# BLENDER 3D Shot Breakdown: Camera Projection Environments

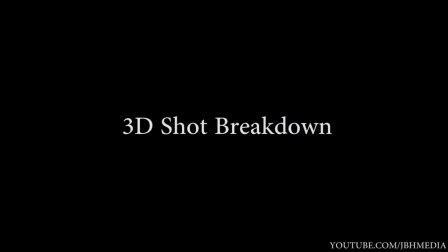What's up guys, it's Brad from GBH Media here, back again with another Blender 3D shot breakdown.
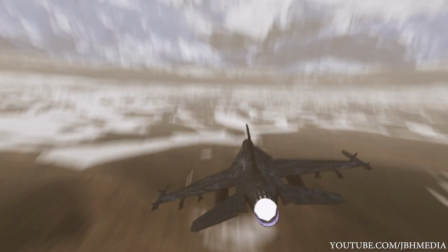In this video I'm going to break down this shot I made of a jet flying over some terrain toward these mountains here.
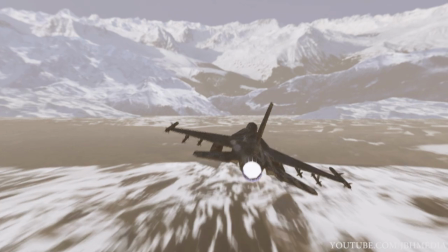So conceptually, the environment of this shot is very easy to create because I used a technique called camera mapping.
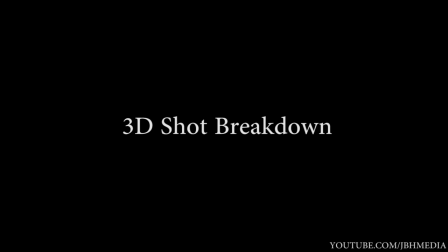As you can see, when we look at this shot in its unrendered form, almost everything other than the jet is comprised of planes.
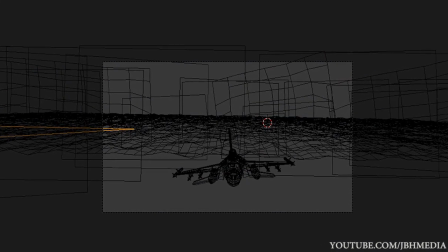When you use this technique of camera mapping by putting the material shader to emit,
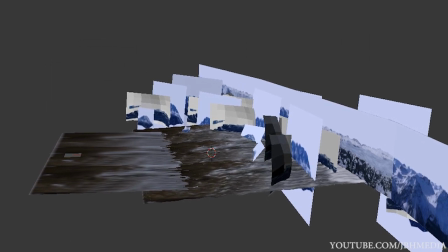you can often get away with setting up very simple scene geometry.
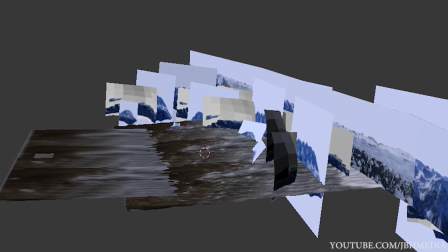The real key is making sure that each image is in the right point in 3D space
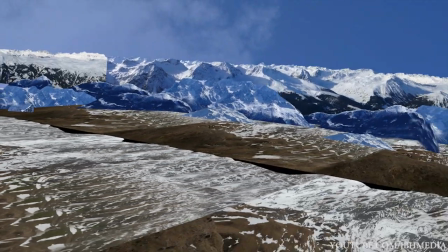so that you can get plenty of parallax when you move your 3D camera.
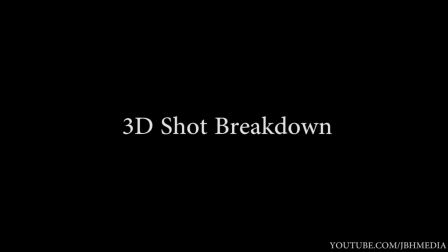Anyway, the environment here is composed of several photographs.
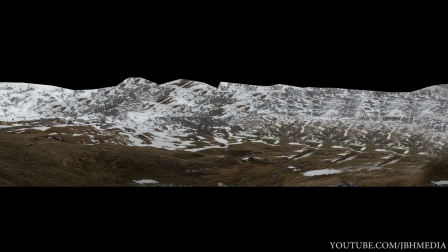For the ground, I used a photograph taken from a similar angle to the 3D camera and projected that photograph onto a plane. I then went to cgtextures.com and started to find pictures of snowy mountains.
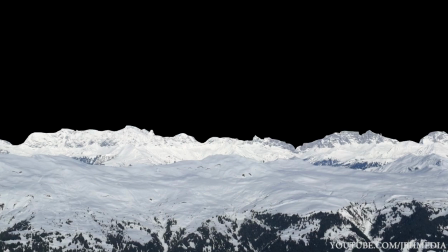Once I brought those pictures into Photoshop, I cut out different portions of the mountains and saved them as PNG files with alpha channels.
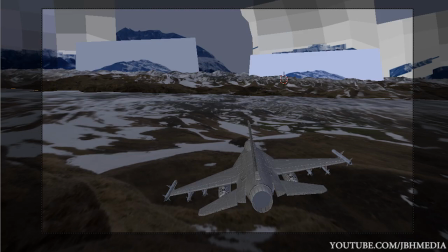So once inside of Blender, I projected these photos of mountains onto different planes and started layering them into 3D space to create the look of a 3D environment.
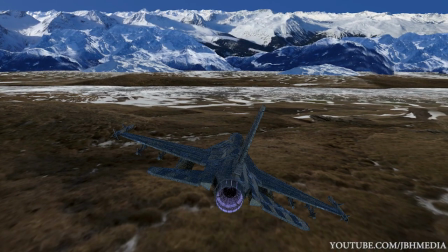After adding a jet with a metal diffused texture and specular map, I created a sphere with a bright emission material for the afterburner,
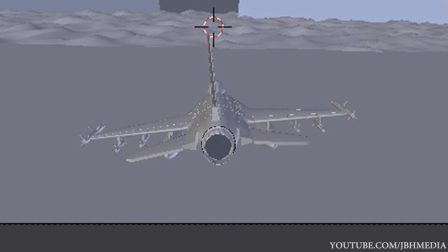animated the jet moving along, and then rendered with motion blur to get this image right here.
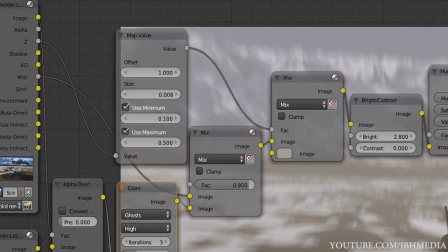So this shot looked a bit flat, so I added a Z-pass and mist effect in the compositor to give it a sense of depth,
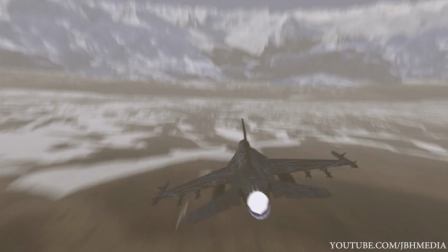like there was some kind of mist in the distance in the mountains, so everything was kind of faded in the background.
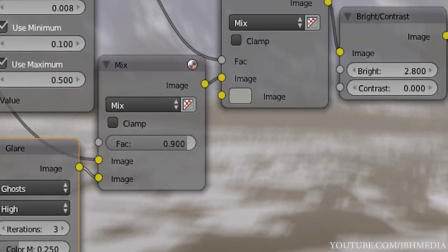Additionally, I added a glare effect to the afterburner, increased the brightness of the image a bit, decreased the saturation, and added a quick color grade.
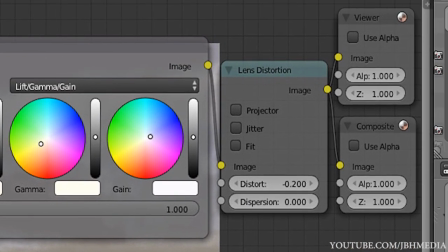And then lastly, for the final touch, I added a bit of lens distortion and camera shake and after effects to increase the action a bit.
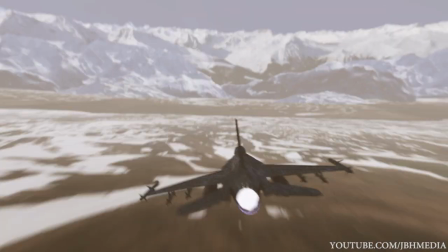Anyway, that's it, folks. Thanks for watching. I hope this helps anyone trying to learn the process of creating and blunder.
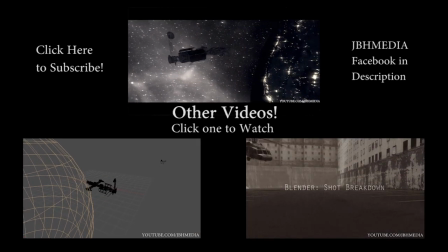Like and favor this video if it was helpful, and feel free to check out the JVH Media Facebook page in the description below if you want to get the latest updates on short films and quick tips.
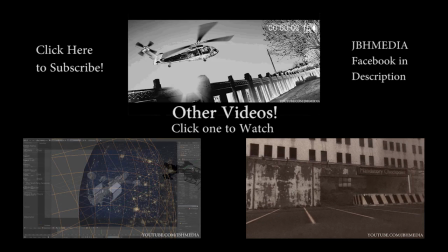As always, feel free to leave a comment if you have any questions, and I'll get back to you as soon as I can. I'll see you guys next time.
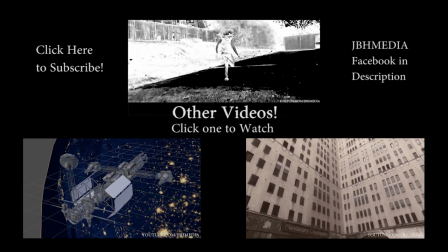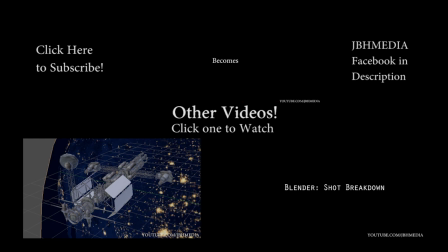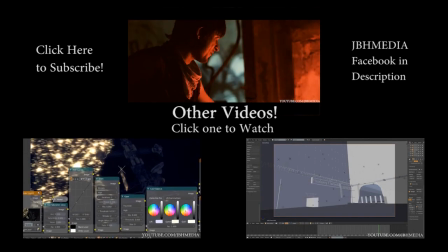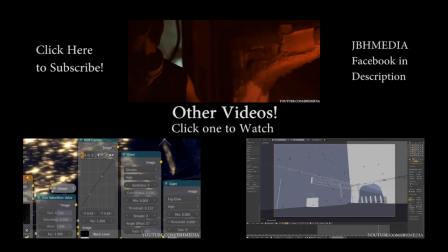Good night.